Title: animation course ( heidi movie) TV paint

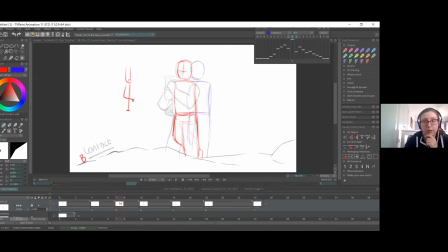(53:40)
So I'll definitely try and find that and share it with you guys. Benim böyle bir animasyonum vardı. Bir kızın animasyonunu yapmıştım. Sırtında bir sırt çantası taşıyor ve çantayı indiriyordu. Onu sizlere önümüzdeki hafta göstermek isterim. Orada çantayı böyle pat diye yere koyma yerine hani biraz daha böyle
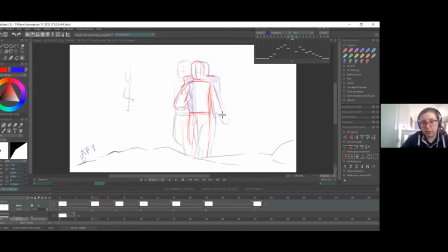(54:00)
enerjik bir yere koyma hali içerisinde yapmıştım o animasyonu. Onu gösterip paylaşmak isterim önümüzdeki hafta. Okay, so as we're working on
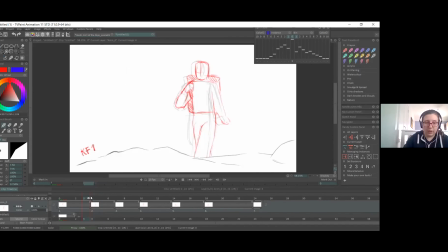(54:19)
the next, like we're back at the after keyframe 1, just setting up the hands again. So we kind of, going back and forth. So here, I think the hands are going to stay pretty much in the same place.
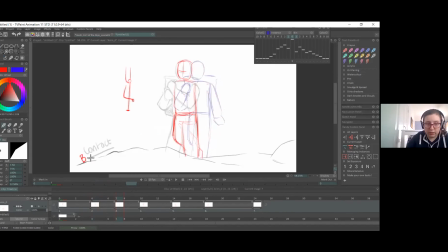(54:37)
But in the next one, in our breakdown, I think the left hand should start lifting because it's going to grab the basket rope. Burada geriye doğru baktığımda şundan bir önceki karede eller yerde kalacak.
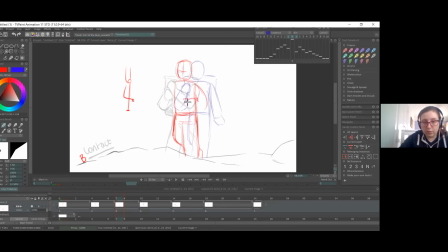(54:57)
Ama bu karede ise el yukarı doğru çıkmaya başlayacak.
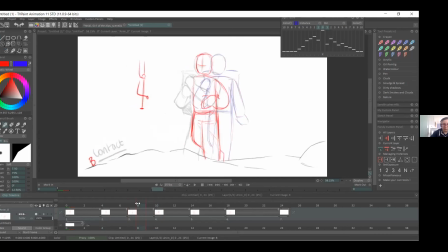(55:02)
Çünkü sepetin ipine doğru uzanmaya başlıyor artık el burada.
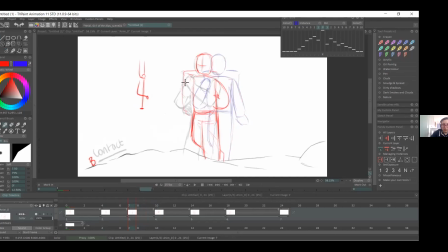So yeah, we'll have a hand bent down, or maybe just
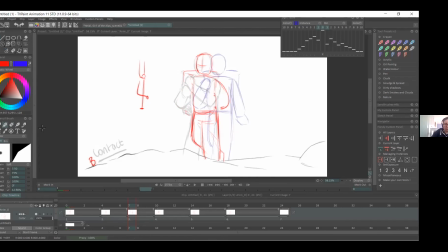(55:39)
kind of more swinging towards, so we can have like a nice arc for the hand, so it goes, from the straight, and then you can have like a pose like this.
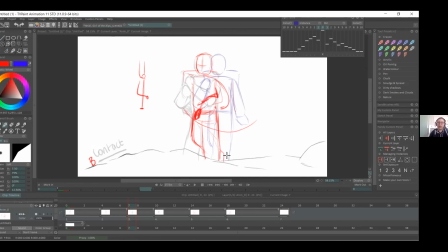(56:00)
So even the hand can be a bit tilted, so then it can swing up to grab the shoulder. Burada el birazcık aşağı doğru bükülü olabilir. Çünkü güzel bir aks yakalamaya çalışıyoruz hem omuzda hem elde.
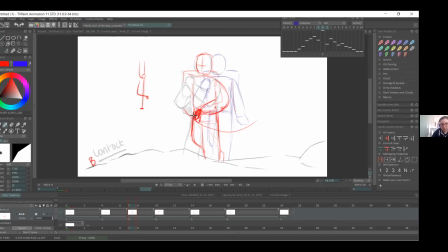(56:16)
Bu aşağı doğru bükülü el daha sonra güzel bir aksla yukarı doğru kalkıp sepeti kavrayacak. So yeah, don't worry if you like make the hand a little bit limp, because it will have like a nice swing, because this is
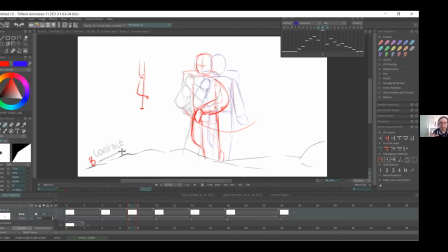(56:35)
like the follow through, it's the same like with like hair and clothing. You can do a bit of like to have the hand swing a little bit as well. It's definitely good for like when you're doing a walk cycle, so it kind of
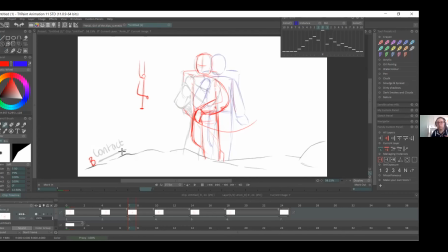(56:55)
has its own like arcs as well, and it follows the arm motion, and then it swings up, and then it goes down, pointing up before flipping.
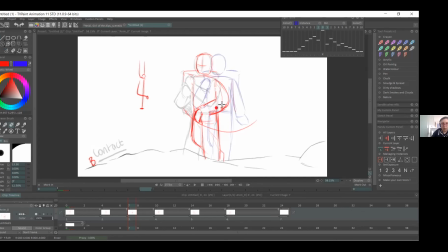(57:11)
Evet, burada el böyle birazcık hani sanki kötürülmüş gibi duruyor ama bunu dert etmeyin. Çünkü bu hani follow through bir aksiyon. Bu el geriden gelip kalkacak. Yani böyle olması onun kalkışına bir enerji yükleyecek.
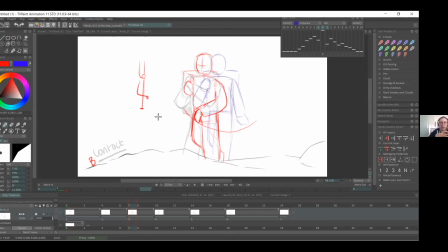(57:30)
So like in a way, like every bit of the body has, arcs and stuff like that. It's used in nearly everything. We just like when we're animating, we just automatically do it.